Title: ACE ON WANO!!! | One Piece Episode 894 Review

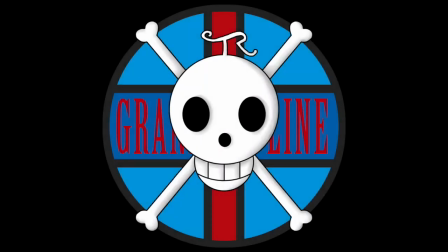0:00 Hello and welcome to the Grand Line Review, your source for everything One Piece. And today, we have a review of episode 894, He'll Come, The Legend of Ace in the Land of Wano.
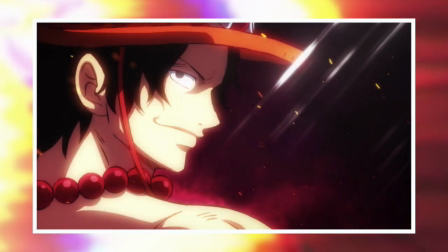0:09 And what a title that is, seemingly out of nowhere. It's a title that I think may initially give a lot of hope to a very,
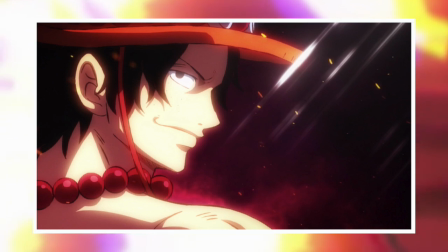0:15 very small group of people who saw the preview last week and became wildly insistent
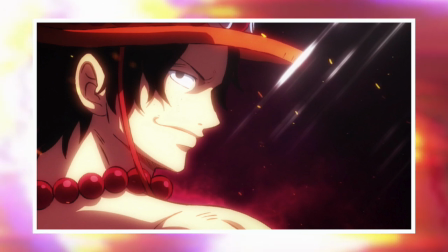0:20 that Ace was still alive and was somehow going to play a major role on Wano.
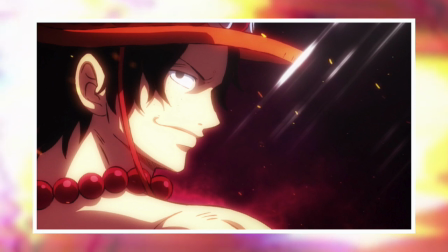0:24 And it's moments like that where, as a manga reader, you just need to, you know, stay quiet and let them learn from their mistakes.
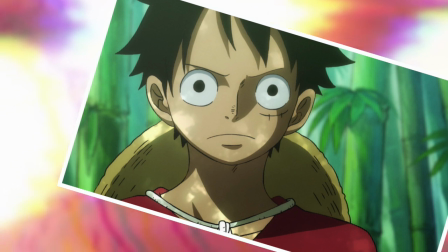0:30 So as pretty bluntly stated by Luffy during this episode, Ace is dead. And that's not to undersell that moment at all.
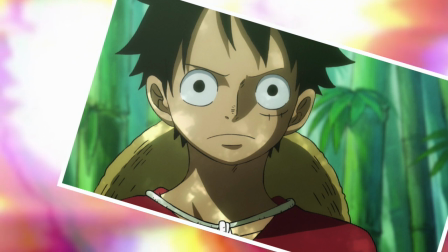0:36 I know Hitetsu said Luffy delivered it a bit too casually in terms of the timing relating to Tama, but that one line was just superbly performed.
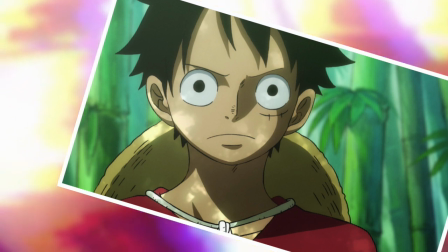0:43 It certainly didn't feel casual to me at all. In fact, it was more like Luffy mustering the strength to effectively get the words out.
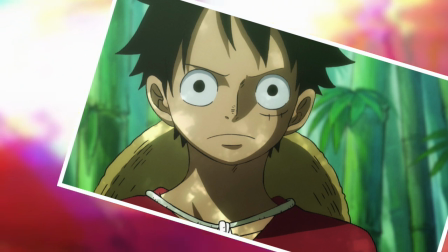0:49 Mayumi Tanaka's delivery was spot on, and it's always fantastic to listen to her completely nail Luffy's more serious side,
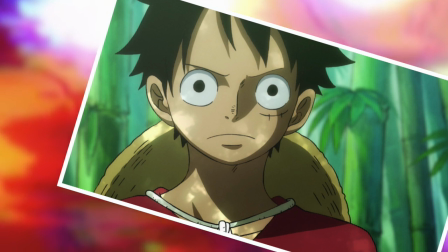0:55 because I'm so conditioned to thinking of her voice as a goofy rubber boy. And it's always a nice surprise when she delves into her range to make Luffy a believable authority.
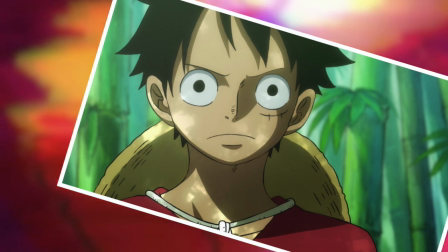1:03 In addition to that, the sound was just as integral in giving Luffy's words that much needed impact, as it was reduced to near silence with only birds chirping in the background, which is an interesting choice,
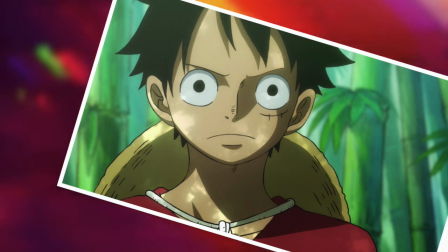1:11 because it's not a sound that I would naturally gravitate towards enhancing heavy words, but it works really well.
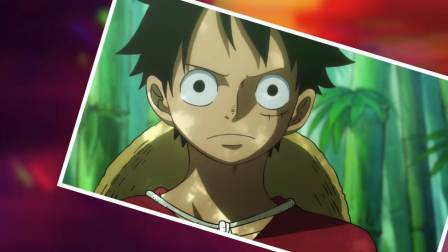1:16 And I think that's because the birds provide a realistic feel to the atmosphere.
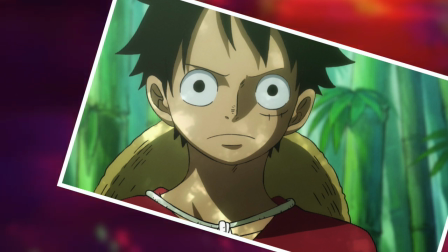1:19 You know, we don't have any crazy creatures like giant baboons making noise or over-the-top stylized music or even music at all in this case.
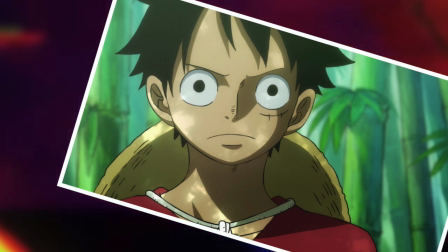1:26 There's just birds, a sound that we are all very, very familiar with, and it creates that sense of realism that really makes Luffy's line hit home.
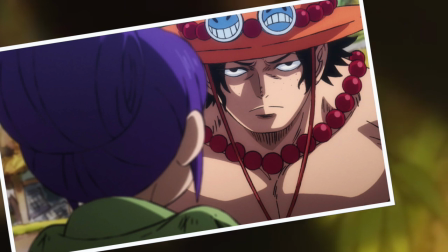1:34 Now, in terms of Ace, while it was great to see him, I was honestly hoping for a bit more from the anime here.
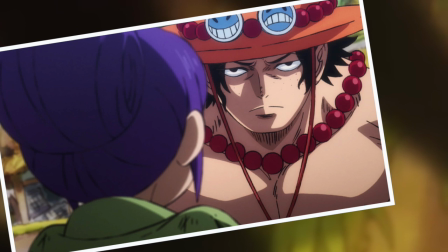1:38 Having seen what they've done with Zoro's quote-unquote story, I feel like there was a missed opportunity here with Ace.
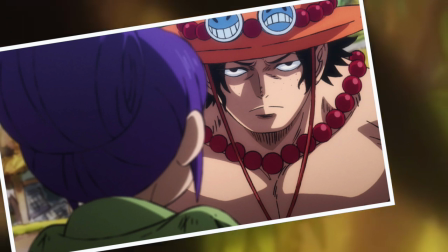1:43 I mean, they certainly expanded upon the manga material, which was about four panels, only two of which actually featured Ace,
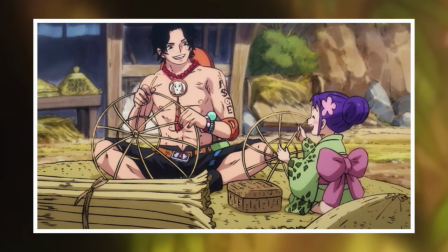1:49 and easily the best thing they did throw in was that little section of the montage where Tama is teaching Ace how to weave hats,
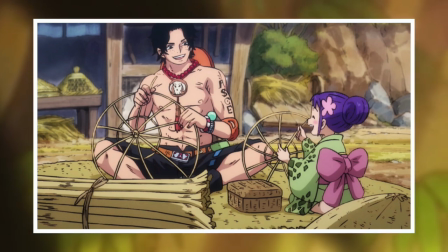1:54 which is a connection that is really nice to highlight because it brings the whole Ace and Oz Jr. mini flashback to a close,
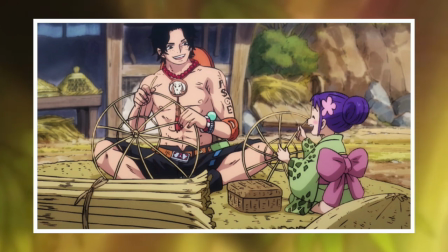1:59 and as it turns out, we can essentially thank Tama for providing Oz Jr. with a hat, and it adds another tiny piece of interconnectivity within this world that One Piece is just so damn good at doing.
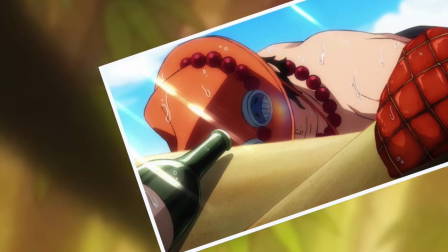2:08 However, I do think there was a missed opportunity here in terms of perhaps exploring the Spade Pirates a bit more,
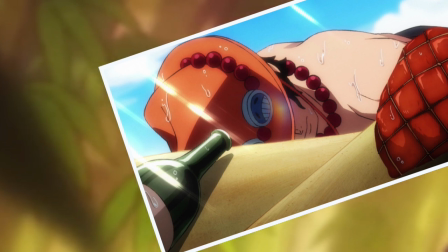2:13 because remember, this is before Ace became affiliated with Whitebeard, so he was still the captain of his own crew,
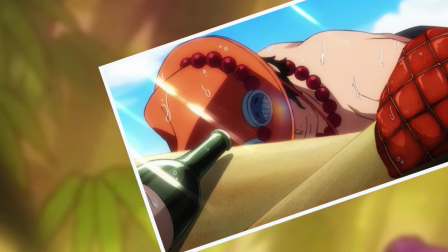2:18 and that's something that has never really had any light shone upon it, apart from the Ace novels.
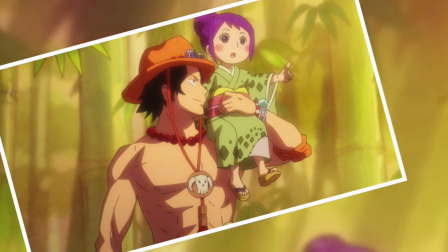2:21 Although I can understand the creative drive behind not going into them too much, because it may detract from focus on the bond that developed between Ace and Tama.
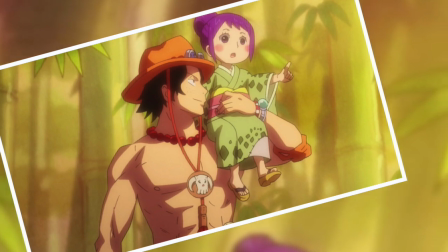2:29 But that said, I still think it could have been done effectively.
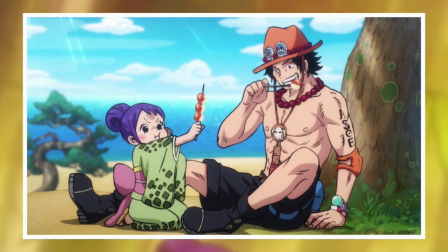2:31 And what I'm thinking of is in that montage of still images, for example, the one of Ace and Tama eating Dango, maybe the Spade Pirates could have been in the background, also eating, or arguing,
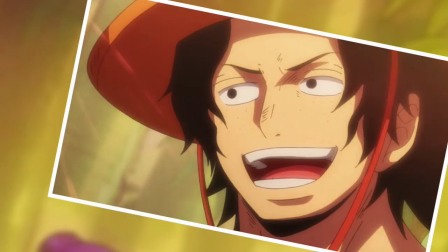2:40 or helping the village, or something that develops them as a crew, even slightly. Because here's the thing, actually, in this anime adaptation, Hitetsu only ever says Ace.
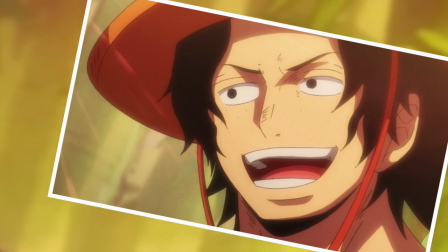2:48 You know, he has lines like, Ace came to Wano, or Ace untied himself. Whereas in the manga, Hitetsu said that the pirates came to Wano, or the pirates untied themselves,
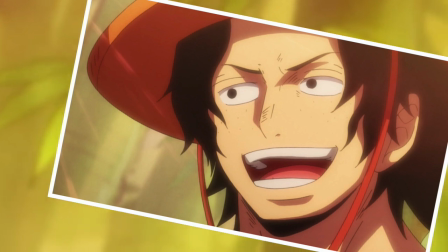2:56 and so on, which is a small but interesting change, one that I'm not so much a fan of, but I get it.
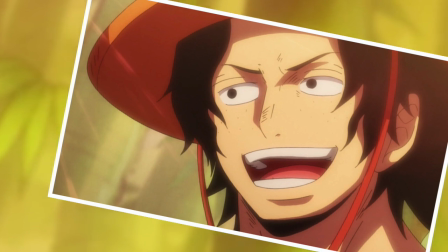3:01 You want to focus on Ace, but at the same time,
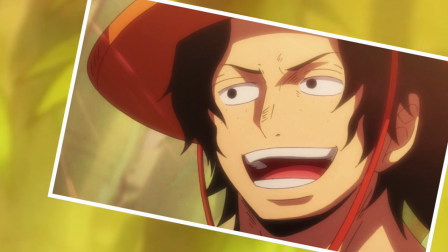3:03 I can't help but think there is a chance for that connective tissue that I just mentioned I love so much within the One Piece world by expanding upon the role of the Spade Pirates ever,
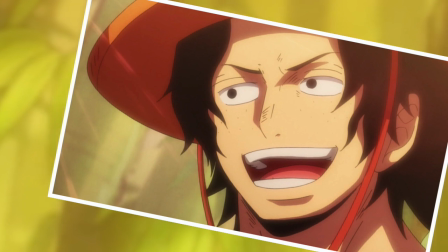3:11 ever so slightly, rather than actively diminishing their presence through dialogue choices.
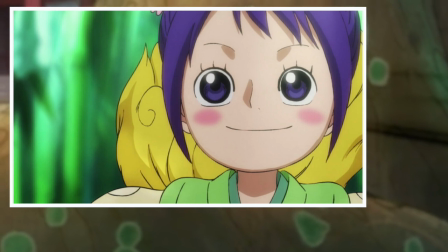3:15 But hey, that is a minor complaint, so let's move on to something else I'm very much enjoying, and that is Tama.
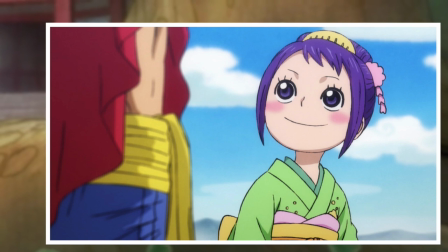3:20 A lot of people pointed out to me last week that Tama is voiced by Megumi Han, which is fantastic,
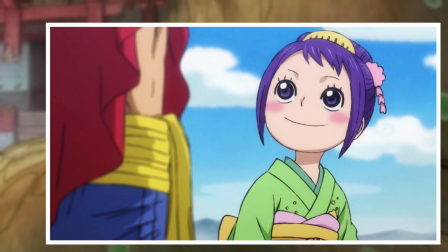3:25 because if we have any Hunter x Hunter fans in the house, well, she's the same actor who portrayed Gon Freecss in the 2011 anime,
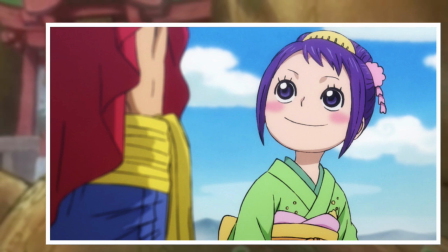3:31 and I did not notice at all, which I suppose is the ultimate credit to her performance in One Piece, because I've watched the 2011 Hunter x Hunter series many times over now.
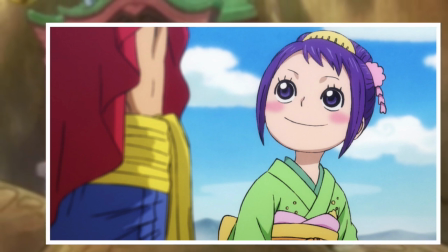3:39 And not only that, but Killua's voice actor is also set to make an appearance as a certain Wano character, which is incredibly exciting.
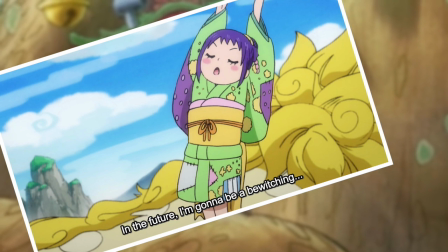3:45 But in general, I'm finding that I'm having a lot of fun with Tama's adaptation. In fact, my favorite moment this week was when she announced that she was going to become a bewitching kunoichi.
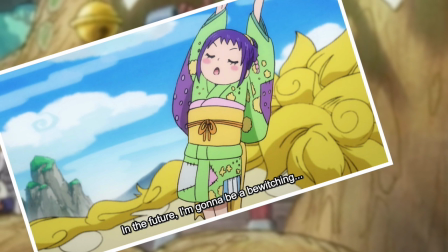3:53 And then she did her bewitching movements to go along with it.
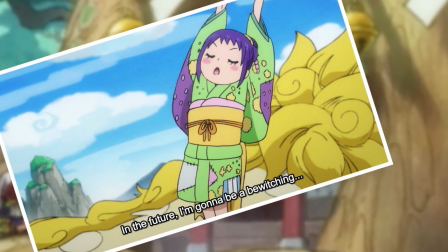3:56 I'm a big fan of that sort of energy being injected into her character, as well as the bits of extra emotion, which brings us to the rice cooking scene.
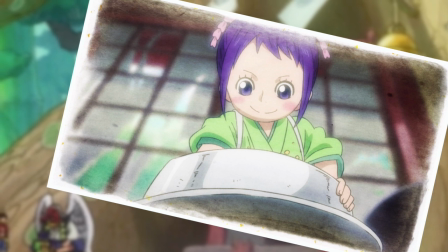4:03 This is probably the biggest difference between the anime and the manga this week, and how it originally appeared was a very casual affair.